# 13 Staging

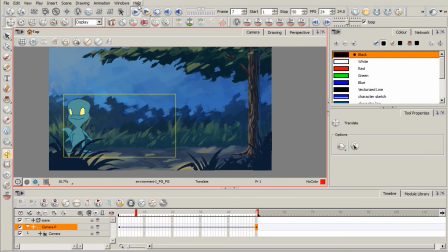4:03 Now we're not done yet, because if we click play, the camera moves in a very linear fashion,
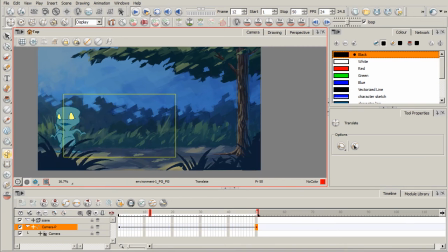4:09 and it's not keeping up with our character. We actually need to hold for just a little while, because you can see he gets startled.
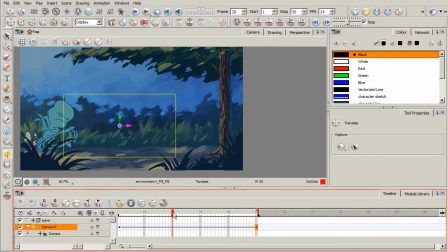4:18 He hasn't taken off running yet, and he kind of does a little bit of a wind up, and then he takes off running.
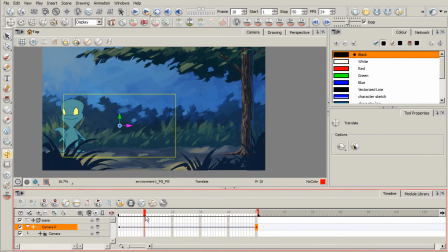4:23 So we don't want to miss all that if the camera is moving ahead. So I'm just scrubbing through here, trying to find a good point where I'd kind of want to hold this camera.
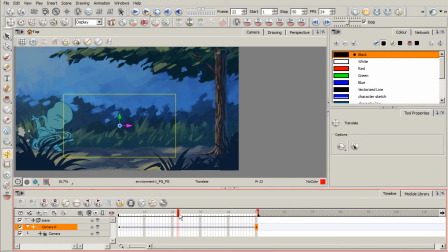4:34 Probably around frame 22, because it's after that he takes off running. So I'm just going to take that first keyframe, copy it, come over here to frame 22, paste it in.
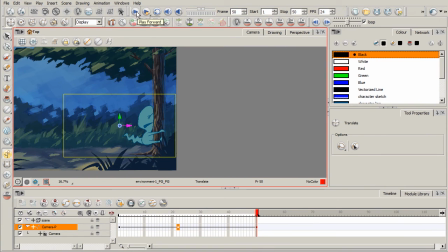4:47 We can start to play and kind of see how that's looking. Now, we're getting closer, especially as I scrub through.
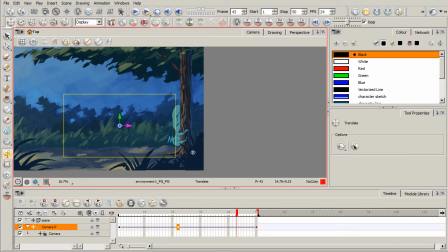4:55 However, kind of towards the end there, he hits that tree and we miss a lot of it right there,
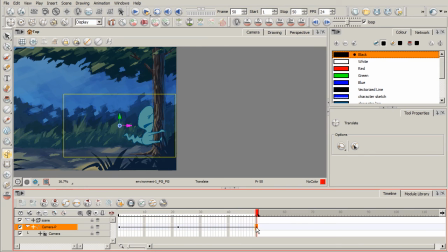5:01 okay, with our camera. So what I might do is I might take that keyframe there at the end, and now I'll go ahead and kind of start to rein that in. So the camera will get there just a little bit quicker, giving us enough time to say,
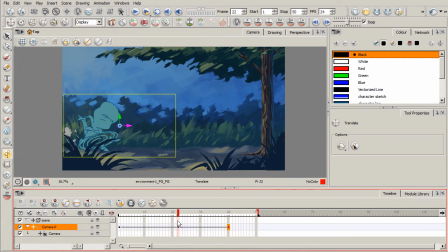5:15 oh no, there's a tree, he's probably going to hit that, rather than him hitting it and us seeing it all at once.
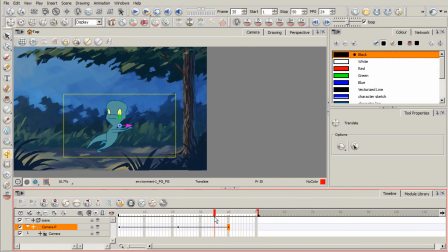5:22 You know, we want to give the viewer just a little bit of a beat to kind of have just a little bit of an alert there. Oh, there's a tree, he's going to hit that. It becomes a surprise to us, just a beat before it becomes a surprise to him.
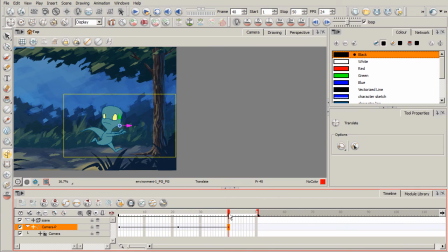5:34 And I think that will resonate better with an audience than having the camera show up a little bit later and it all happen at once for both the character and us. So hopefully that makes sense. So right about there, I think will work fine. I'll kind of click play and see how that looks. All right, very nice.
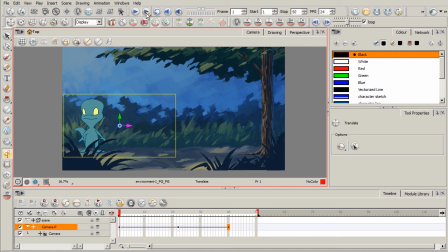5:54 So what I'm going to go ahead and do is kind of do a preview. I'm going to click on this button up here, and it'll take a little while. So I'm going to go ahead and pause the video, and then I'll come back, and then we can watch it the way we really intend to see it now.
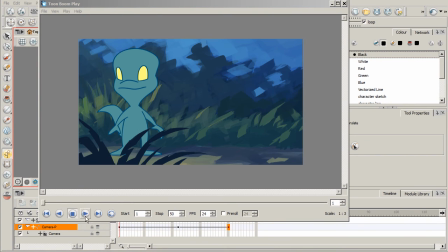6:09 All right, so let's go ahead and click play. See how this looks.
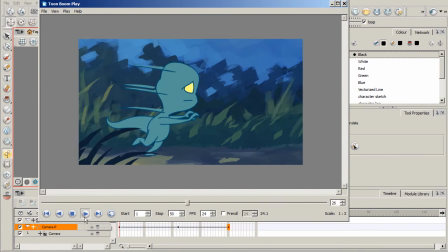6:14 All right, pretty cool. So now we're telling this story. We're telling this whole scene that's unfolding.
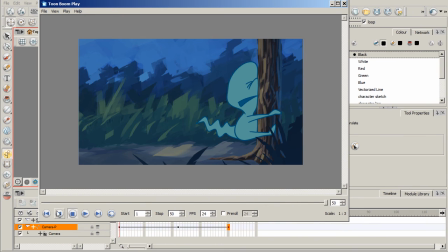6:20 We're telling it in a different way than what we saw initially, right? Okay, so we start off by seeing the character in its entirety there.
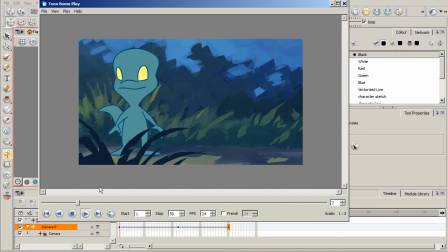6:28 So we kind of establish the character. We see what happens. We give the camera enough time to kind of hold.
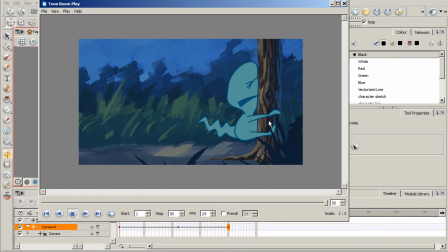6:35 And then we follow along, and we see that tree just a quick beat right before he smacks into it. And again, it kind of comes back to, we don't want to see the action, everything all at once. We don't want that to be the big reveal all at once to us. And we also don't want to miss it.
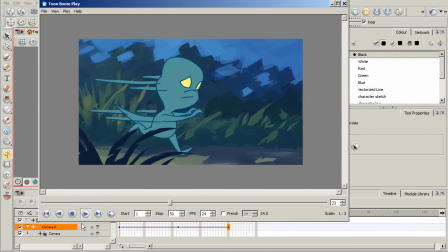6:52 So that's where we kind of adjusted our camera there. So we see that tree just right before he hits it.
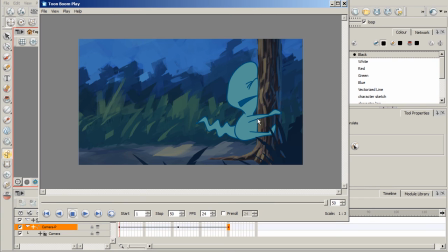6:58 And I think that's important. I think it's an important part of telling the story. You don't want it to happen, again, all at once, okay? So just playing this a few more times, you can start to analyze it, break it down, and figure out if there's anything else you really want to tweak.
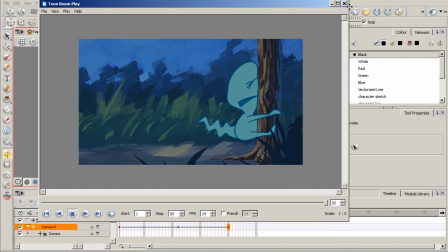7:14 But this is just a simple example. Again, the whole thing with staging is really kind of directing the
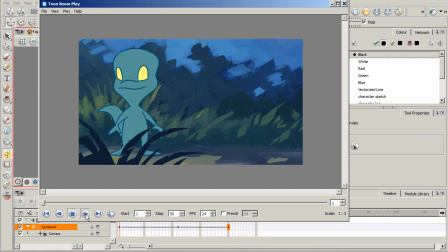7:21 viewer's attention, saying, look over here, now look here, now look here, okay?
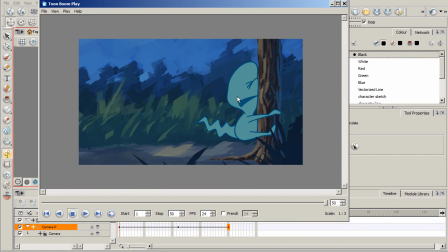7:28 And so depending on the scene you have, depending on the layout that you're working with, staging can be very effective in getting the story across to the viewer so that it's unmistakably clear. And again, this is a whole concept that goes back to watching a live theatrical show.
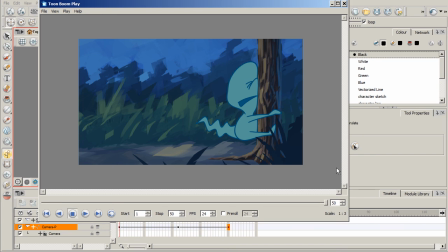7:46 They stage everything so that the story can progress in a fashion that doesn't make the audience feel uncertain or unclear or uneasy or nervous about what's happening.
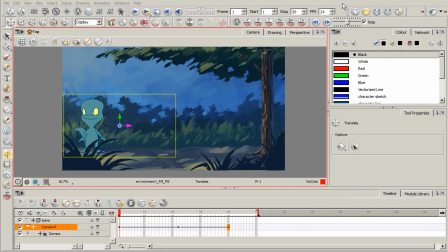7:59 Okay? All right. So thank you for watching this course. We've covered all of these 12 different principles.